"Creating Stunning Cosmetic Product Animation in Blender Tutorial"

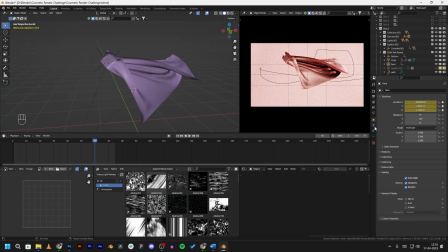So then I manually animated this hooks along the path and after lots of trial and error and baking the simulation over and over again I finally had the simulation I wanted to make the lipstick disappear I am using an instance
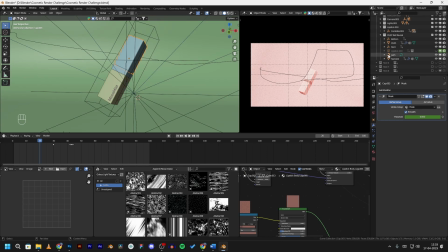of the collection since you can't apply viewport and render disabling option to the whole collection you would have to apply to every object so instead I am using an instance which also copies all the animation from the collection
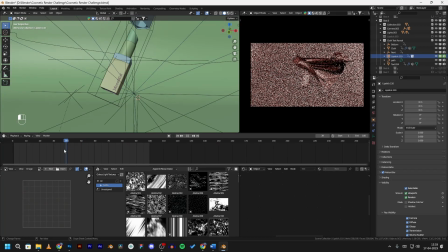just disable the collection from the view layer so only the instance is
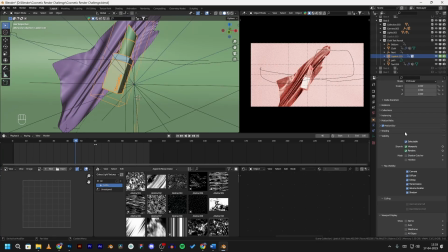visible after that I find the frame where the cloth is covering the lipstick and
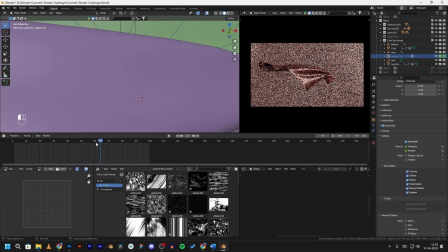then disable the lipstick in one frame from the render and viewport so it looks like the lipstick is vanishing behind the cloth and when the cloth moves over
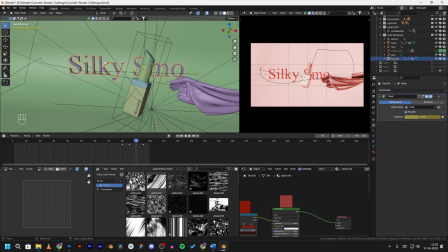here I'm using the text silky smooth which I converted into an object to apply the mask modifier and then I am animating the mask according
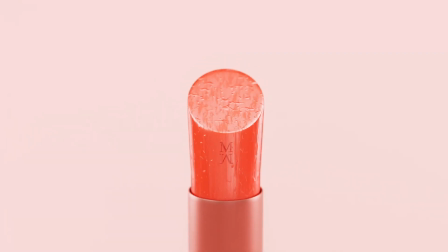to the position of the cloth so that it reveals the text for this shot I had to show that the lipstick is waterproof at first I was going to use a
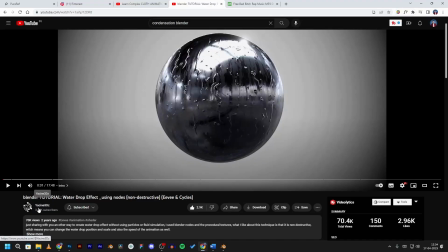particle system to display water droplets all over the lipstick but then I found this tutorial link is in the description about using
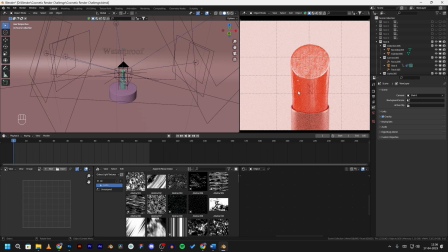the shader editor to create a shader which could be even animated to show water drop effect on a surface I use the same shader for
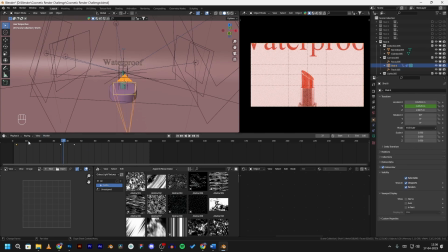this effect the water drops were not visible from far away so I decided to move the camera little bit closer to the lipstick and then animate it to
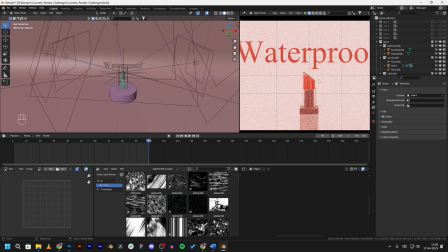go back and then reveal this text which says waterproof.
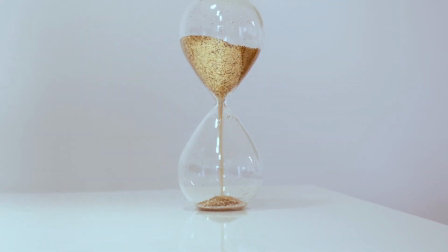Time was running out for the deadline and there was a little time remaining in the animation too.
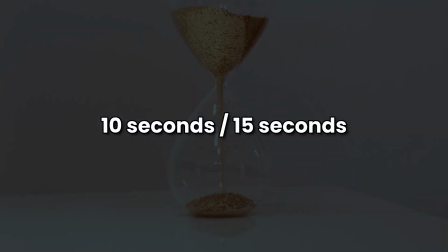I had already used like 10 seconds out of the 15 seconds for the animation.
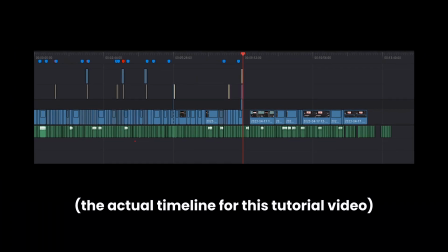So I cramped up all the shots in the remaining seconds left for this animation. I wanted to display different colors for this shot.
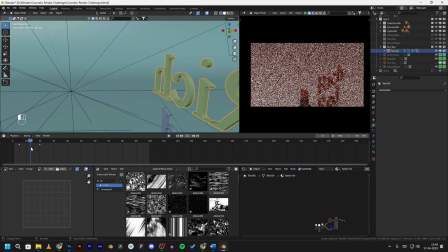What I am doing over here is duplicating the lipstick and changing the color of the lipstick.
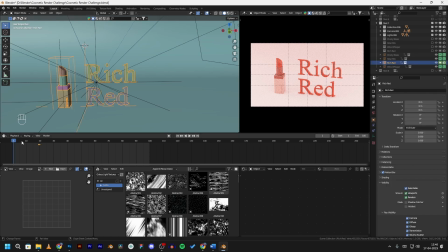I found some names online for the lipstick colors then I added a text field and parented all the lipstick to the text and
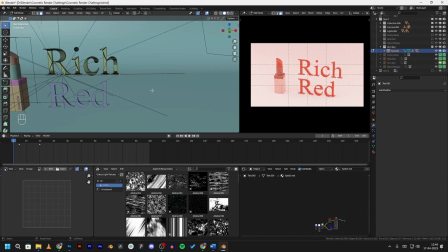then I rotated the text setting the origin point at the right side and then once the text and the lipstick is out of the frame again I disable it in
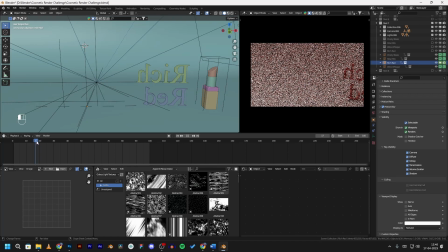the viewport and render by keyframing it then once again another text field with lipstick comes in from the same position
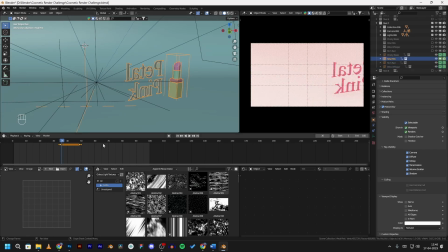and then which is being enabled and I repeated this process for all the different colors shown in the animation.
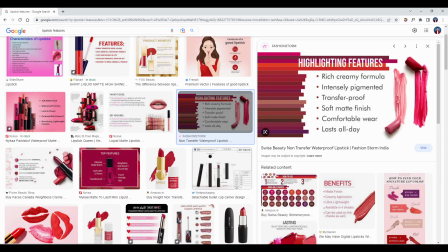There was still one shot remaining for the animation to complete. I personally wanted to show the features of the lipstick as a product.
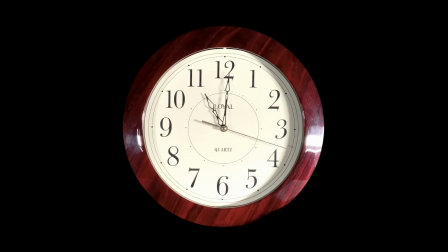I wanted to show the long lasting effect of the lipstick but I didn't know exactly how.
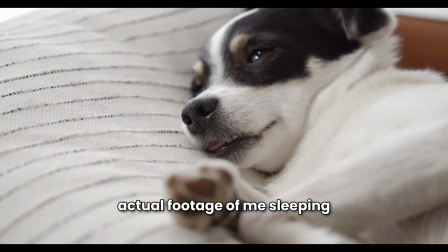So when I was going to sleep, I had this idea of showing a clock made out of lipstick itself in roman numerals and
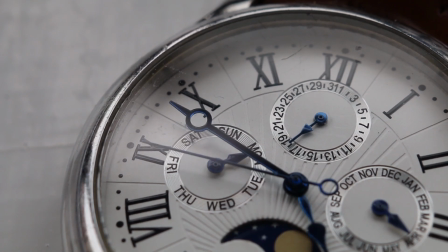the second hand is made out of lipstick but the hour hand and minute hand is made up of two words long and lasting.
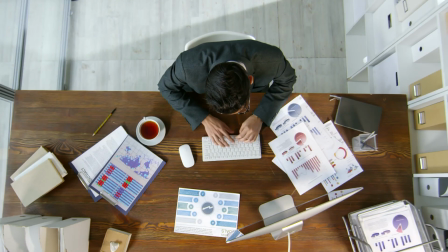So I went to sleep and the other day I immediately started working on this.
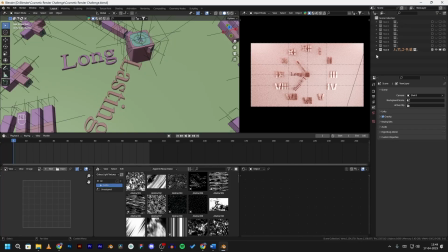Again I am using instances for the lipstick itself to not to make the scene heavy and run out of memory.
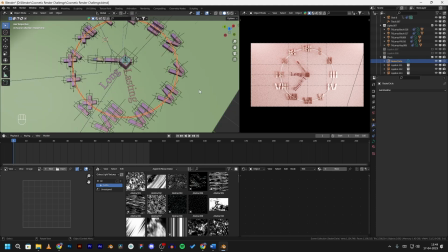After I arranged all the lipstick in roman numerals along a circle and added a second hand and after
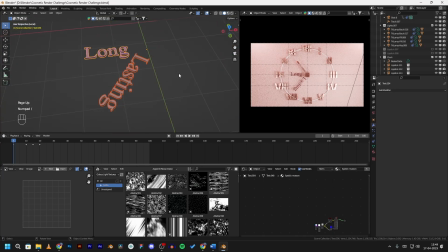that I added two texts long and lasting and made them the minute hand and the hour hand.
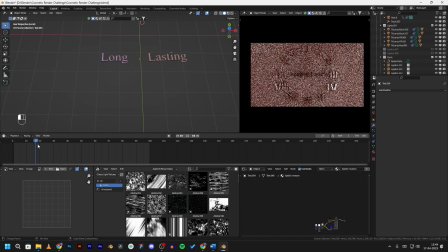After that I animated those hands to move around the clock and then stop with the word long at the left side and lasting on the right side
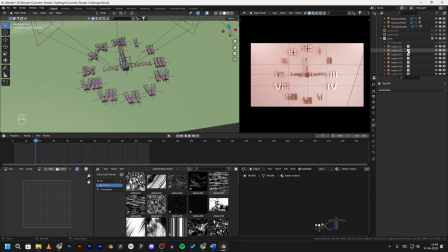and the second hand at the top which shows you the long lasting effect of the lipstick and then I wanted to end with the logo at
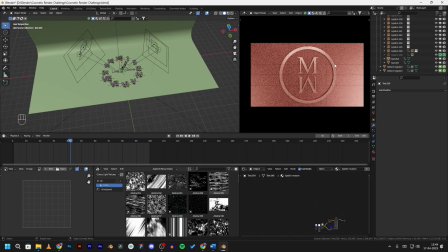the end of the animation so what I did was keyframe the camera to zoom into the logo and that's where the animation would stop this time
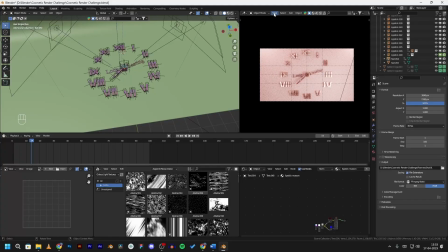instead of rendering the entire shot I first render the viewport animation which you can do by simply going to the view and and then viewport render animation. Make sure in the file format it is ffmpeg video and it would save to the directory you have mentioned.
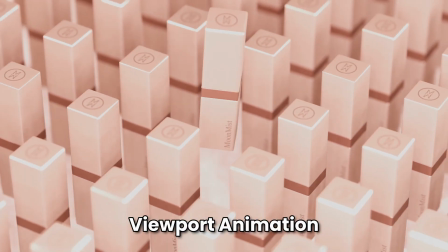This acts like a preview which helps you a lot to make some decisions.
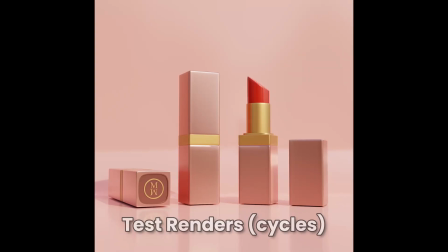This way you can see the animation speed in real time if it is up to the pace and is it syncing with the music perfectly or not.
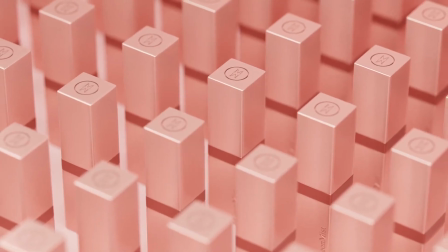I would personally suggest you to preview your shots before finally rendering them out.
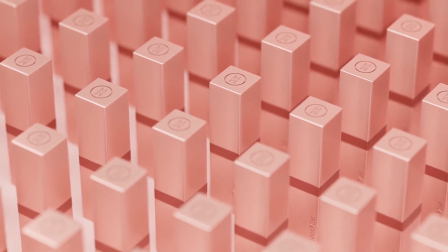This would save a lot of render time and prevent from mistakes that would have happened in the first place.
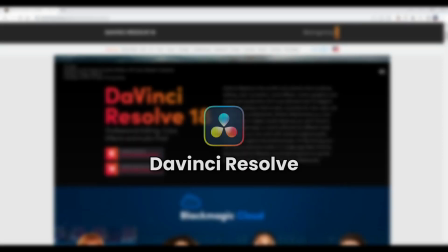Now for the compositing again, I am using DaVinci Resolve as it is free, link is in the description.
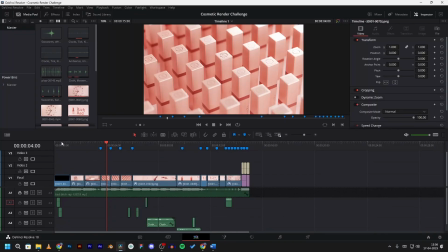I just did some basic color grading for the shot, they were looking a little bit dull.
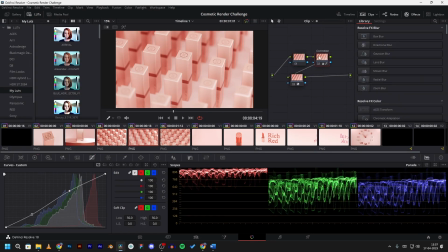So I color boosted them and added bit of saturation and adjusted some curves and added a glow effects.
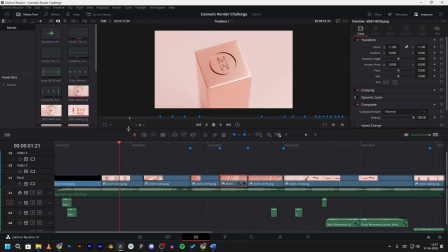Here you can see the before and after, how it looks after the color grading and effects. I didn't do much in compositing this time as the shots were perfectly in sync with the music because that's what I had planned beforehand and really
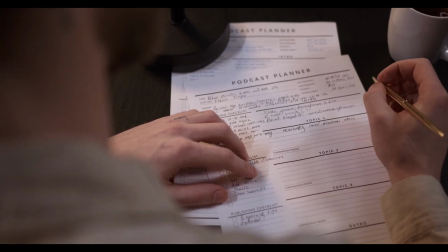helped me save a lot of time this would be my advice to you guys also that plan ahead your shots beforehand because if you do this step
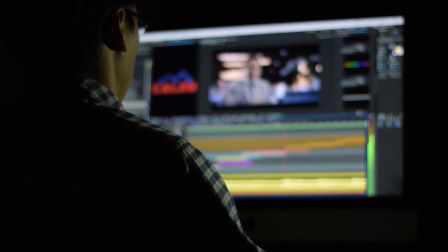right you wouldn't have to waste a lot of time editing those animations and going through several problems in the post-production step the only thing
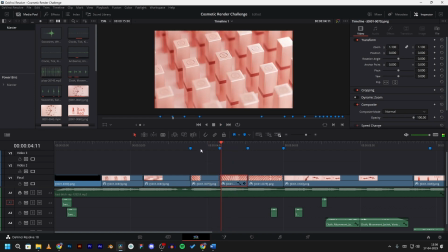I did here was the shot does not sync with the beat of the music so I cut this shot here where the beat appears and then zoomed a little bit on it and when the beat disappears it goes back to its normal position and at the end of the animation after the logo there are
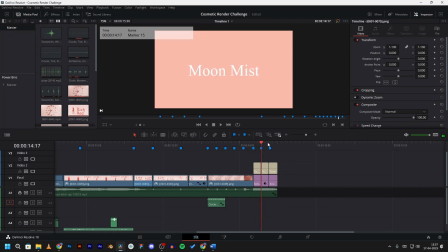several beats in this music so what i did was utilize it to my benefit by adding some text with different color palettes and when the beat appears it changes to a different color and that's how i ended the animation for the sound effects i didn't add much this time because
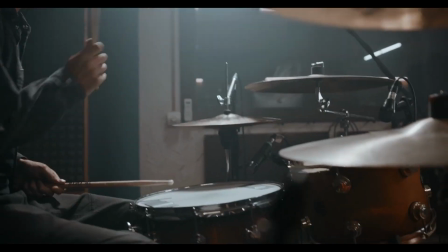the music itself was great it had a lots of beats and even if I had added sound effects the music was too loud that you
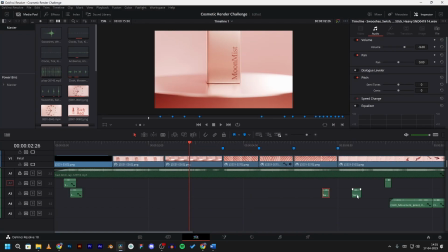wouldn't even hear the sound effects over here I added some swoosh sound effect as usual I am using soundly the free version for sound effects link is in the description then I added some cloth sound effects for this shot and I did a little trick over here as you can see the cloth
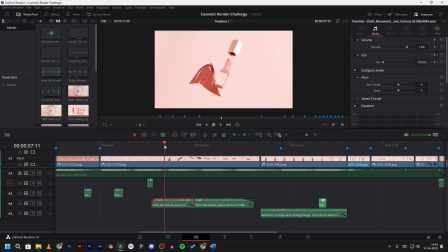moves from left to the right so to imitate that in the form of sound I pan the audio from right to left by keyframing it in the inspector tab in DaVinci Reson. So when the cloth moves to the right you can hear the audio from your right side and while it moves to the left side you can hear the audio shifting from right to left side.
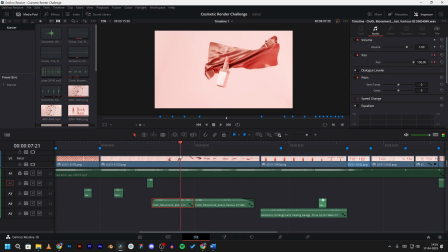It kind of gives an immersive effect. Well this only works great if you are wearing an earphone.
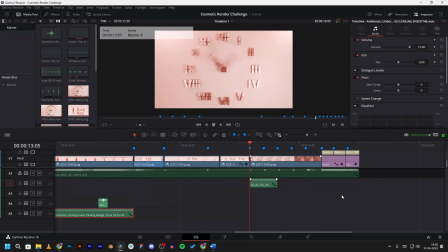Then I added this water dropping effect for the waterproof shot and for the long-lasting shot I added a clock ticking sound effect. That's it for the sound effects for this animation.
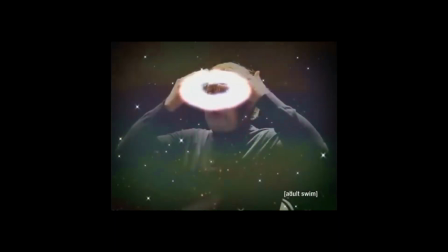Well if you have come this far then thank you for watching this video i hope you like it and gain some knowledge and hopefully you
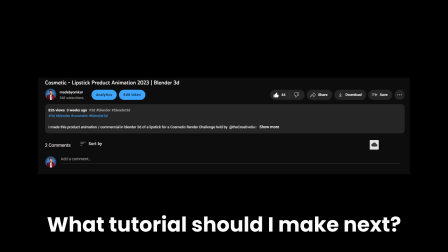use some of this techniques in your workflow also let me know in the comments below what more videos you would like to see on this channel in the
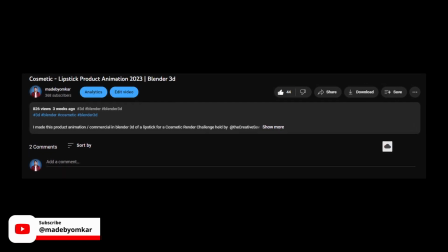future and also is there any feedback for this videos you would like to give please comment them
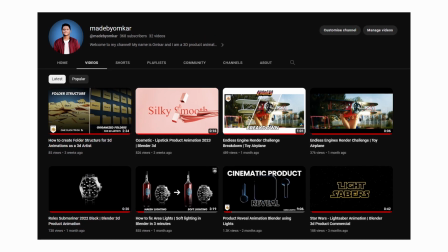as well we have reached over 300 subscribers thank you for your support it means a lot